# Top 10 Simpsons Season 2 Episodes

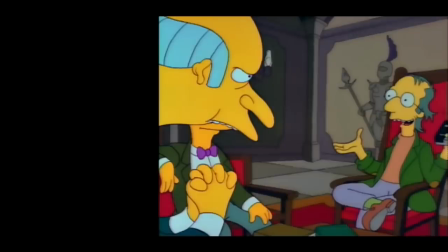[0:00]
Season 2 might be the most important Simpsons season, but that shouldn't stop us from putting on our critical hat and ranking them.
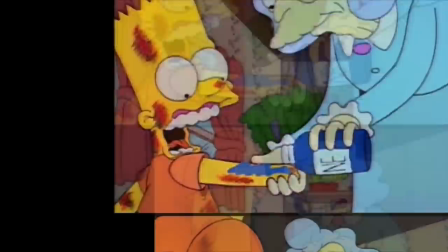[0:06]
This is the internet, of course we have to rank things.
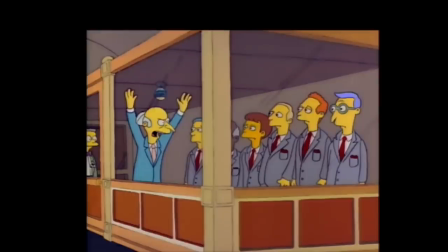[0:09]
I took all 22 episodes, cut the list down to 14 prime candidates, and then cut that list down even further.
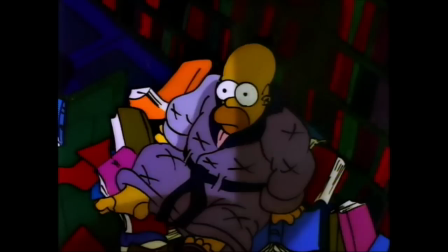[0:16]
This was really painful to do. It turns out Season 2 is full of consistently fascinating episodes.
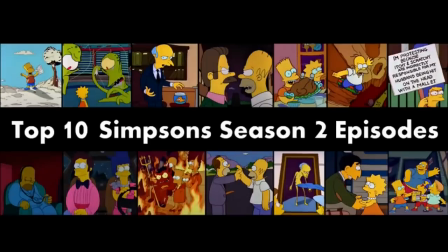[0:22]
So here are my top 10 Simpsons episodes from Season 2.
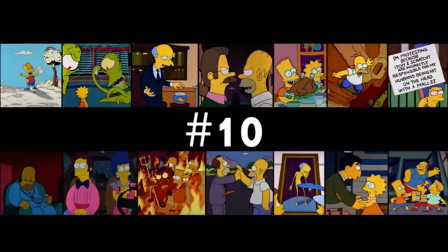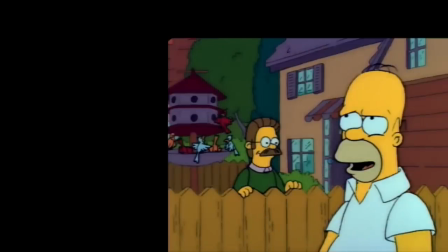[0:34]
Dead Pudding Society is great in how much it juxtaposes the absolute hatefulness of Homer with an inherently silly premise.
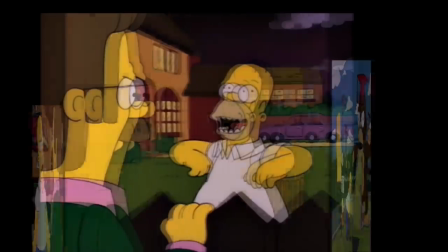[0:41]
It makes hatefulness fun!
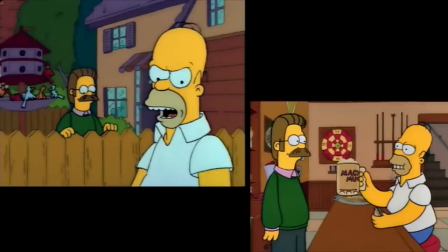[0:43]
This might have been the first episode that cranked up that side of Homer's personality, that small, insecure, and legitimately mean side of him.
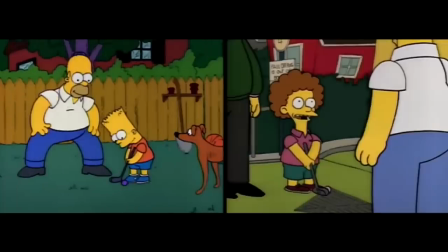[0:50]
The whole thing doesn't feel that oppressive or anything, though, because we're just talking about miniature golf and a goofy bet about dressing and drag.
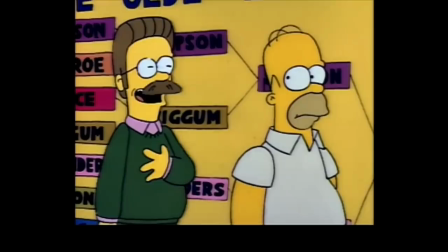[0:57]
That helps smooth things over.
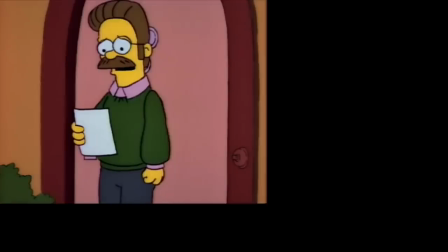[0:59]
I really enjoy this dogged and conflicted version of Flanders, how he so desperately wants to avoid this confrontation, but stands up for himself because of how blatant and aggressive it is.
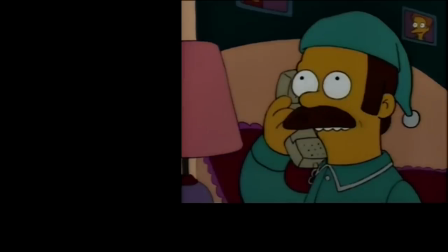[1:08]
We get those early churchy tendencies too, the beginning of poor Reverend Lovejoy.
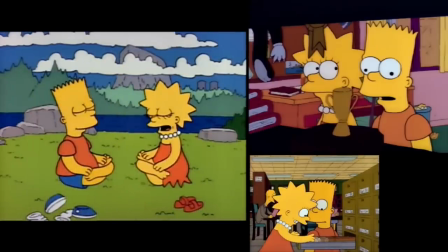[1:13]
Bringing in Bart and Lisa was a really smart move, expanding the scope of the story and providing a new set of jokes.
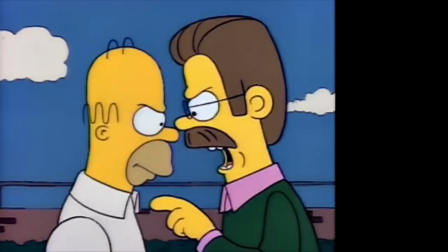[1:19]
I think this would get tiresome if it was all Homer and Flanders, shifting some of the POV to Bart significantly improves it.
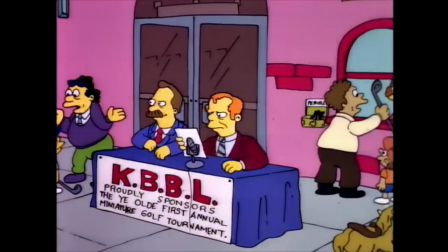[1:26]
Also, the miniature golf stuff is totally epic. Feels ahead of its time with its life-and-death portrayal of such a mundane sport.
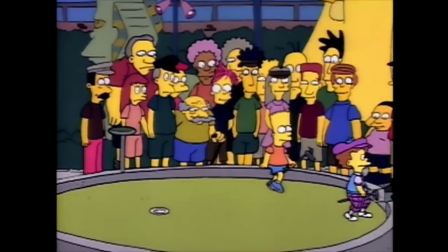[1:32]
Still, the story is self-aware enough to just have the character say, screw it, and quit the match. Of course the whole thing is stupid and pointless.
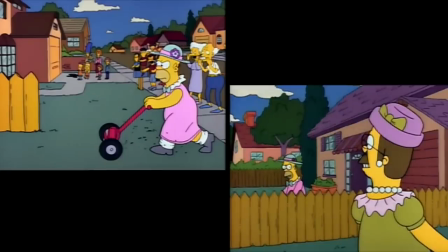[1:40]
As long as Homer and or Flanders ends up mowing the lawn in a dress, I'm fine with however Bart and Todd wants to end it.
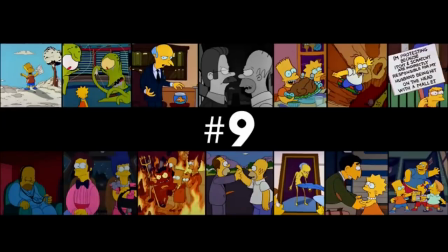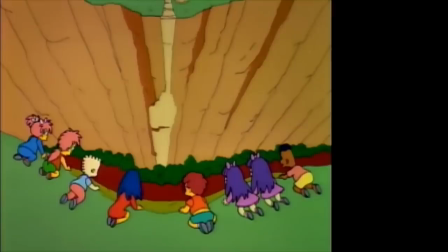[1:55]
Bart the Daredevil is the episode that features Homer falling down Springfield Gorge. It's obviously making this top 10 list.
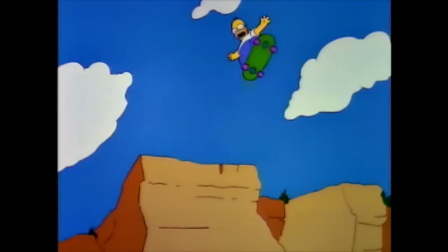[2:02]
It's got to be one of the top 5 or top 10 most famous Simpsons moments of all time.
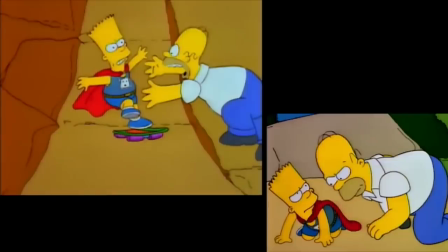[2:07]
It is a bit of a one-scene wonder for me, which is why it's at number 9 and not higher.
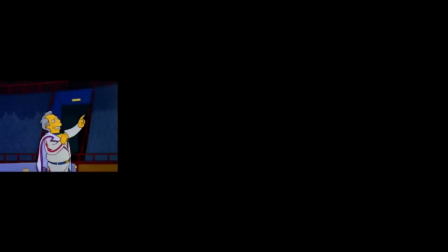[2:12]
It features a fun topical story about daredevils, monster trucks, how impressionable kids can be.
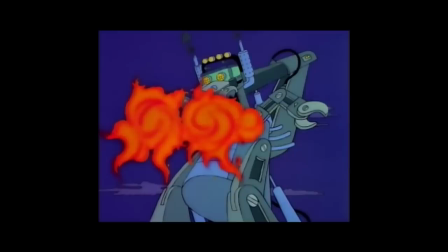[2:18]
The opening set piece with Truckasaurus is awesome. Kind of crazy how we got here, but still awesome.
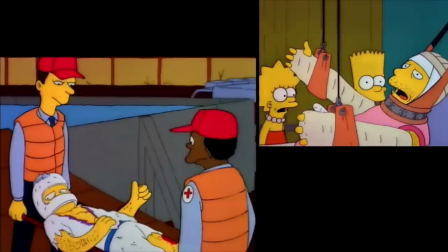[2:24]
Love how they portray Lance Murdock's enthusiasm for breaking bones, how they'll still go for that autograph.
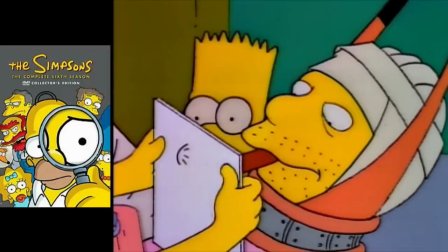[2:29]
I always wonder, if this episode were made in season six, whether that autograph would inexplicably come out correctly.
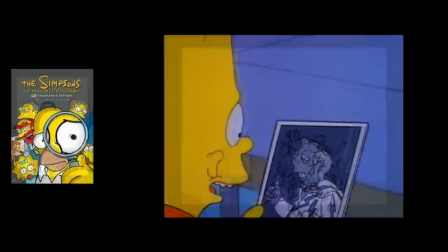[2:36]
Hmm.
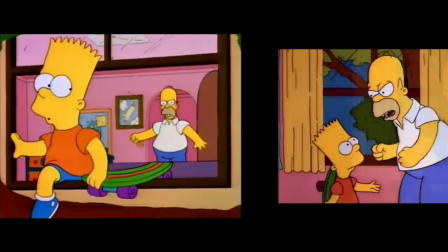[2:38]
I'd say the Homer and Bart relationship stuff is a bit undercooked overall, the setup is like one scene total, but I gotta admit that ending is super heartwarming between these two.
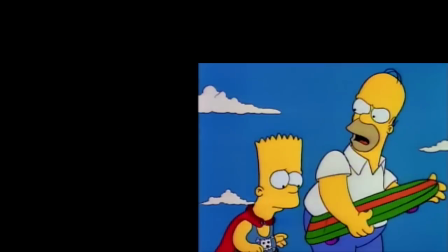[2:47]
Homer and Bart go through a lot together throughout the series as a whole, and seeing these two try to protect each other is really nice.
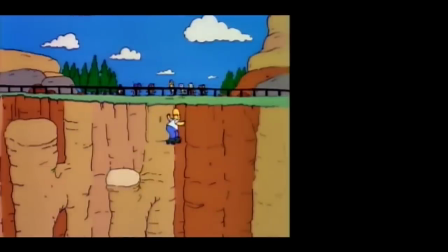[2:55]
And of course, Homer falling down the gorge never ceases to be hilarious.
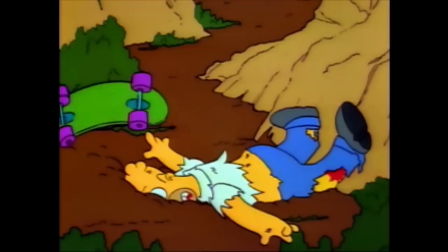[2:59]
The initial cartooniness, the shockingly gritty aftermath, the ambulance fake-out.
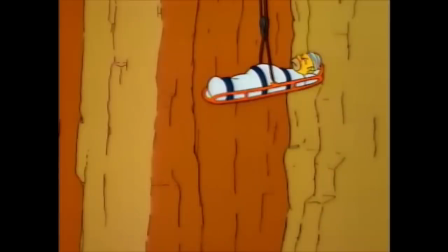[3:04]
Absolutely perfect.
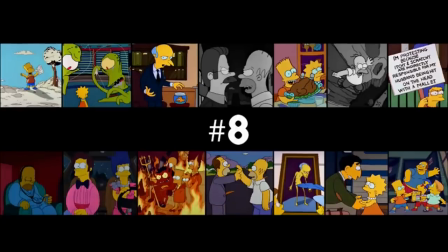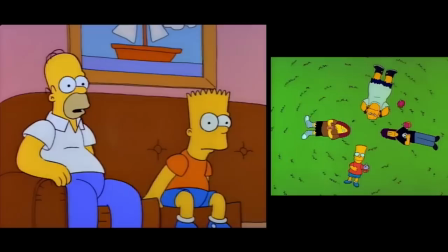[3:14]
Bart vs. Thanksgiving is a little like the Telltale Head of Season 1, in that it feels like the ultimate hangout episode.
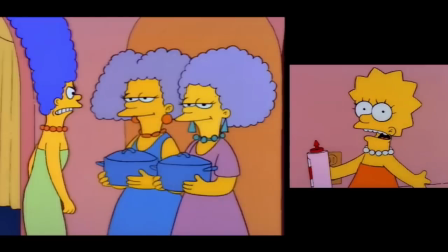[3:21]
In this case, just hanging out at the Simpsons' house, experiencing what Thanksgiving would be like with them.
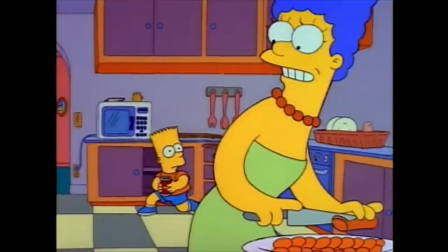[3:27]
Sitting around watching TV, doing prep work. Heck, simply just walking through rooms.
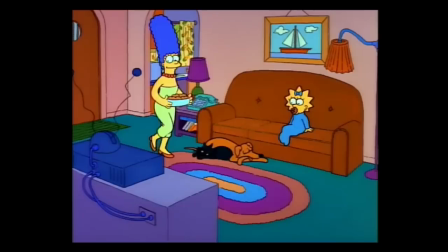[3:32]
I don't know why we need to see Marge walking through this scene, but it feels so immersive, so homey and familiar.
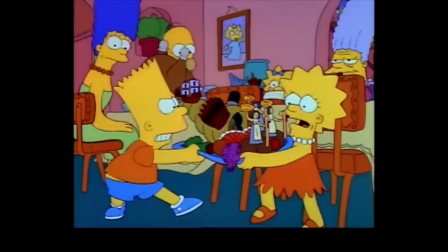[3:39]
I guess that's why they edited it. Yeah, this is kind of a simple morality tale, I suppose.
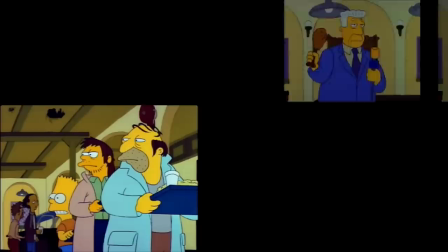[3:44]
They do lay on the appreciate-what-you-have moral pretty thick. We do get a nice cynical jab at the media, though, and how we treat the homeless as a society.
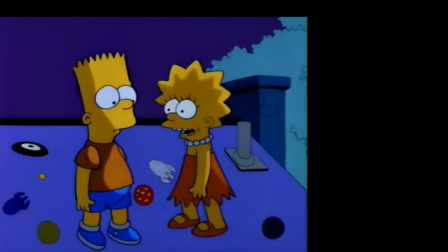[3:54]
Its ending is portrayed so earnest, so introspective, that it's hard not to be won over.
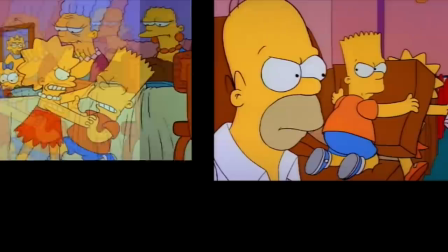[3:59]
It's such a cathartic moment. These two have been bickering for about a season and a half now.